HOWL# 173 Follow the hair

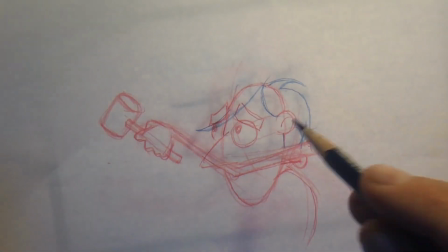So I'm just noticing now, I'm just going to make a remark,
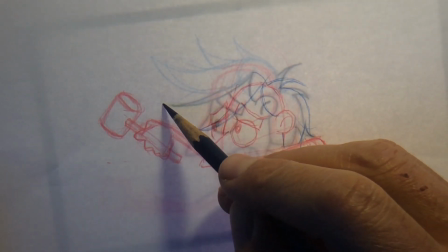because it's so obvious, but it maybe not so obvious, that I'm doing his hair in blue.
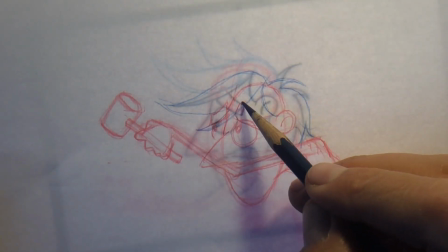And that way, and again, now we get to the obvious part.
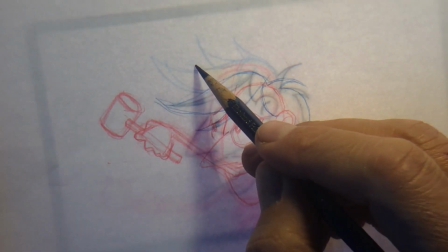Anything that we could do to help make our job easier, we should do it, right?
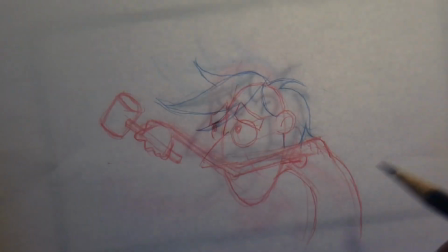And I could just concentrate on the blue of his hair compared to the red of the body of the animation.
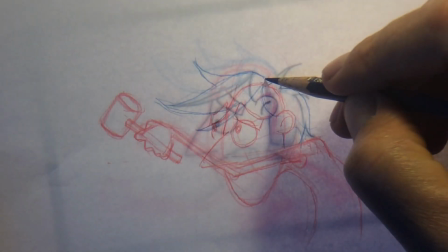Easier.
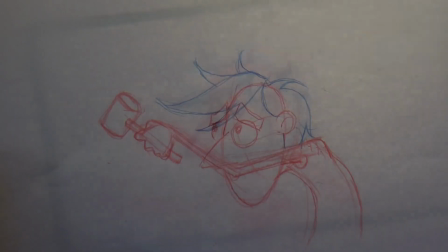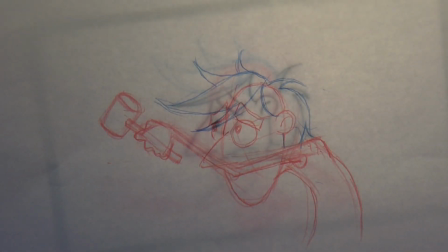His hair is getting a little sweetie, like Beatles-ish, but I'm not going to worry about it because it's moving.
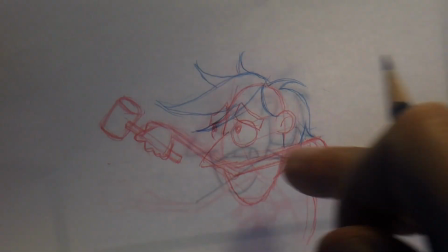And so it's 10. So I'm not going down. Obviously, his body, his whole body is moving down.
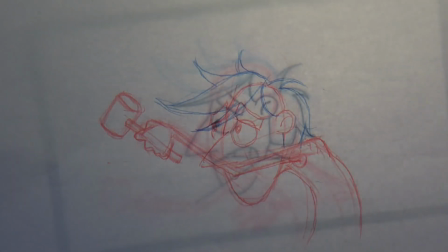But I don't want his hair to go down. I want his hair to glide. Glide.
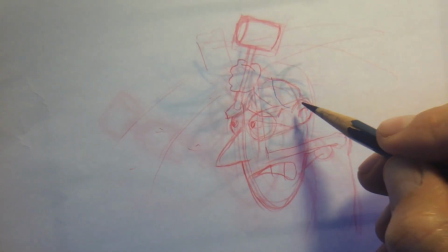So there's to glide.
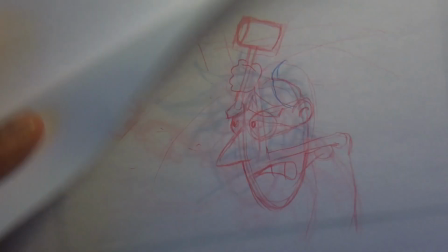And I wonder if Maya, using the computer, the machine, the software,
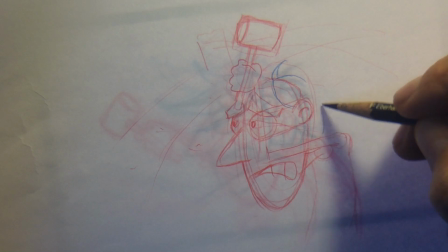how much of it is automatically done for us as animators?
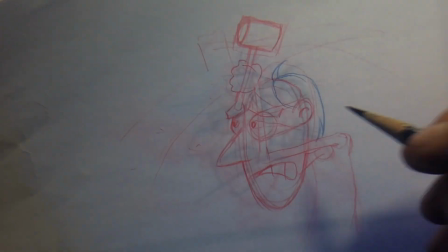I wonder. Because I know you need still other skills.
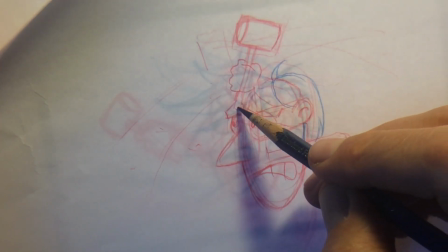I'm curious, would be curious to have a Maya lesson.
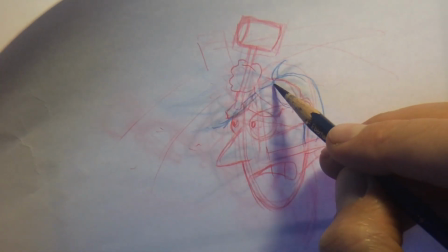Yeah, see, that's what I want to fight. I don't want the hair to be completely coming down.
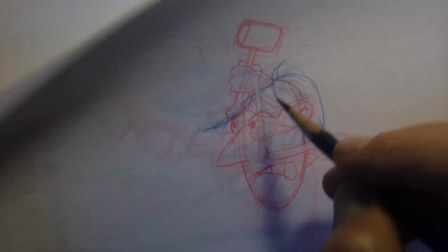It's not as fun. A Maya lesson, just so I get a sense, even though I have a instinct for it.
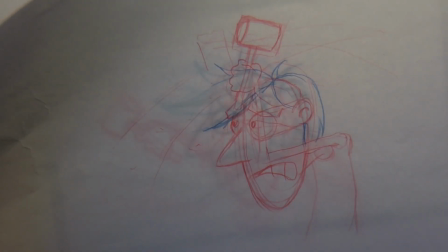Because we did work with why not animation? No, we did, what was that studio?
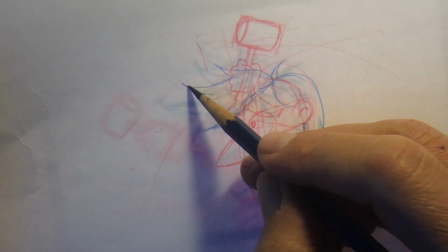Even now I forget, but Bere Clos is the producer, and we were doing
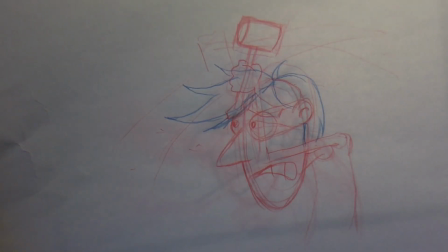a kids show out in Spain for Disney,
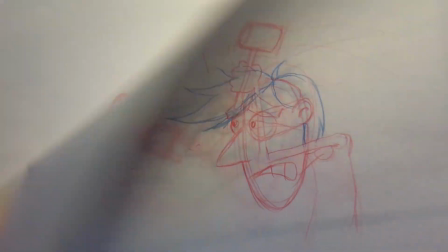and it was CG, all CG, and I was able to learn a few pixels about the process.
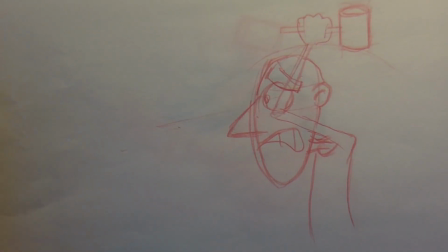But what I do remember directing the pilot was how I was able to draw
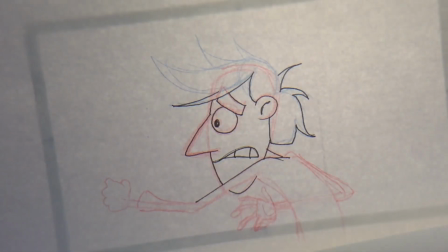over the CGI rough frames, a rough animation.
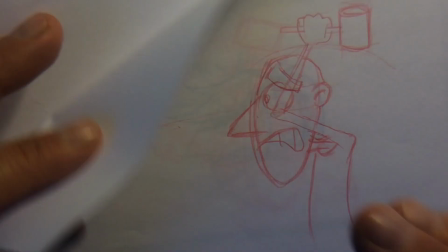They weren't finished, fully rendered, as to guide and give ideas for the animators.
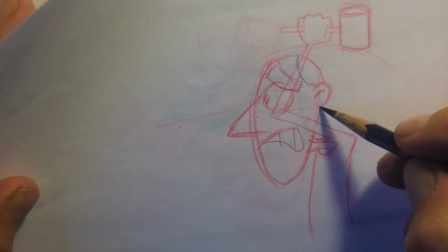So that process still maintains, it still continues. I didn't have to really know Maya to do that.
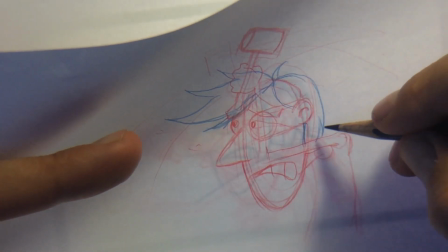But I did miss, oh no, there's that. Okay.
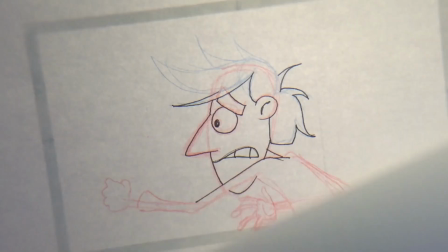Now his head's coming back. He's reached the lowest point. That's it.
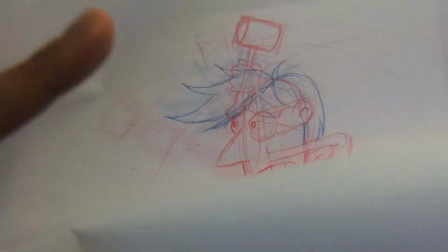Now his head's going back up. You see that? And you notice I didn't give the hair away.
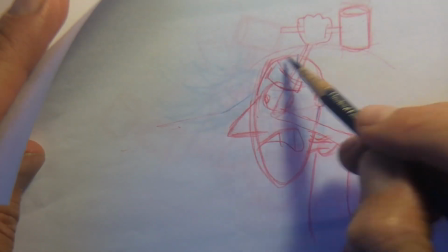Now, still I won't.
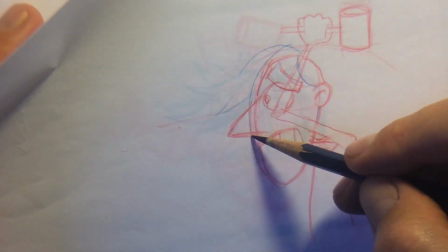Because what you think I'm just going to go like this, down, because he's going up.
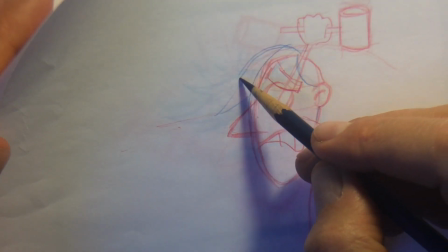No, I'm not going to do that. I'm going to delay it. Like all good things, like Christmas, right?
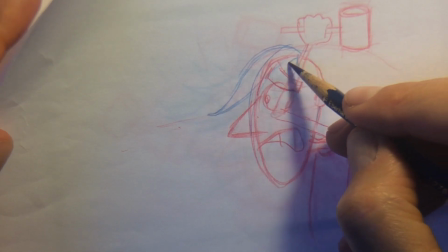Or holiday, the holiday's eve, when you know you're going to get some goodies.
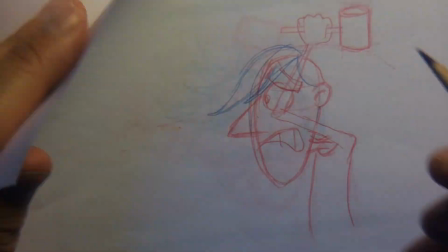Or even when there's a special rendezvous about to happen in your life, you can't wait, that moment is the delay.
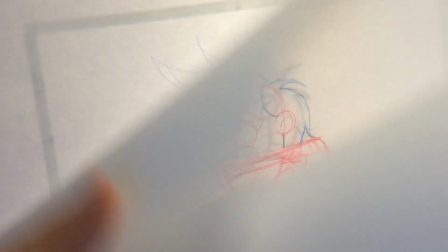And we're simply delaying that. Yeah, you see how, I don't know, if you don't see it, it's my fault.
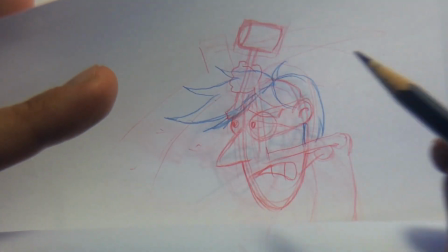Even this top hair here, right here, I'm going to pop.
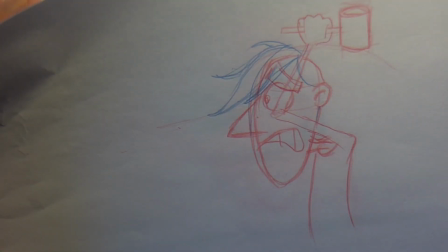I'm going to pop to go the opposite way. So I'm trying to get lots of variation.